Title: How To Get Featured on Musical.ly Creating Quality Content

I think of my videos like a movie. You got your close-ups, your widescreens, and your full shots. Your videos will stand out so much more when you have more angles in your videos. When it comes to playing different characters, it makes the video more believable when you change up the angles.
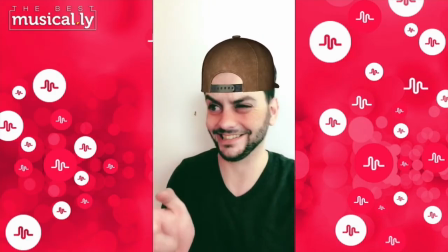For example, when you play 2 characters by yourself, you need to change up the angles to make it look like you're talking to another person, as you can see the Bay doing here.
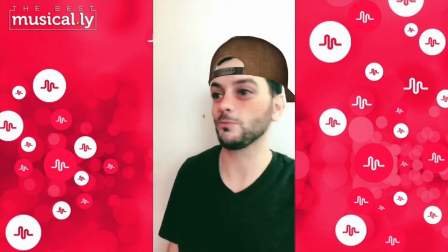You see him changing the positions of the camera to create that feel like there is really someone else to talk to.
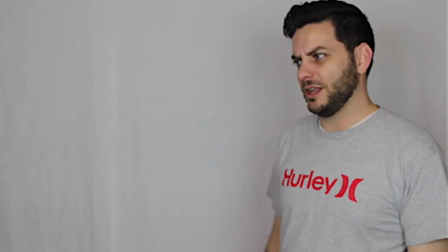I sometimes talk to myself. Do you? Sometimes there's no one else to talk to. Are you talking about the voices in your head?
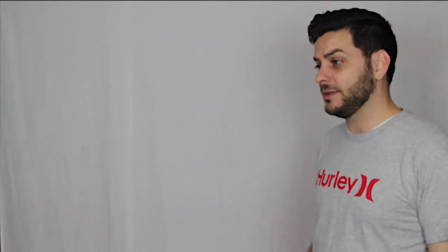No, the voices in my head don't really talk to me. They talk to each other. They're so snobby.
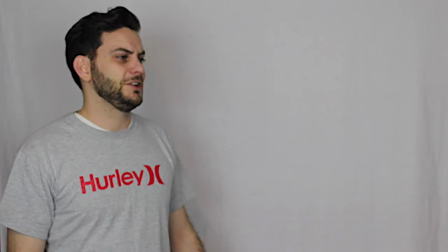Dude, that sucks. Yeah.
Now for a bonus tip, try using a tripod. This keeps your camera still and gives you the flexibility to do wider shots. If you can't afford a tripod, finding good places to prop your phone up is also another option. Try a windowsill or anything you can prop your phone up on to keep it at eye level. Never have your camera pointing up, as we will be staring at the ceiling. Also, don't have your camera on the floor, as we will be staring at your feet. So there you have it. 3 solid tips in helping you getting on musicallys' radar and working towards that first feature. So make sure to set up your scene, have clear lighting, and switching up your angles.
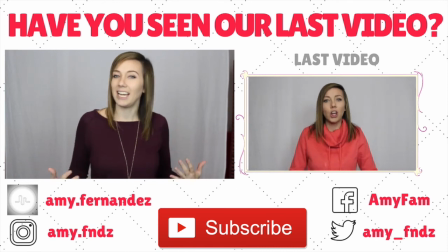Don't forget to subscribe so you don't miss out on our latest updates on tips, tricks, strategies, and how-tos.
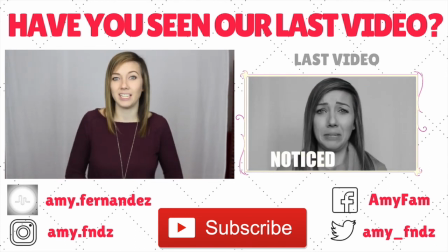And comment below on what video you would like to see next in helping you on the app Musically.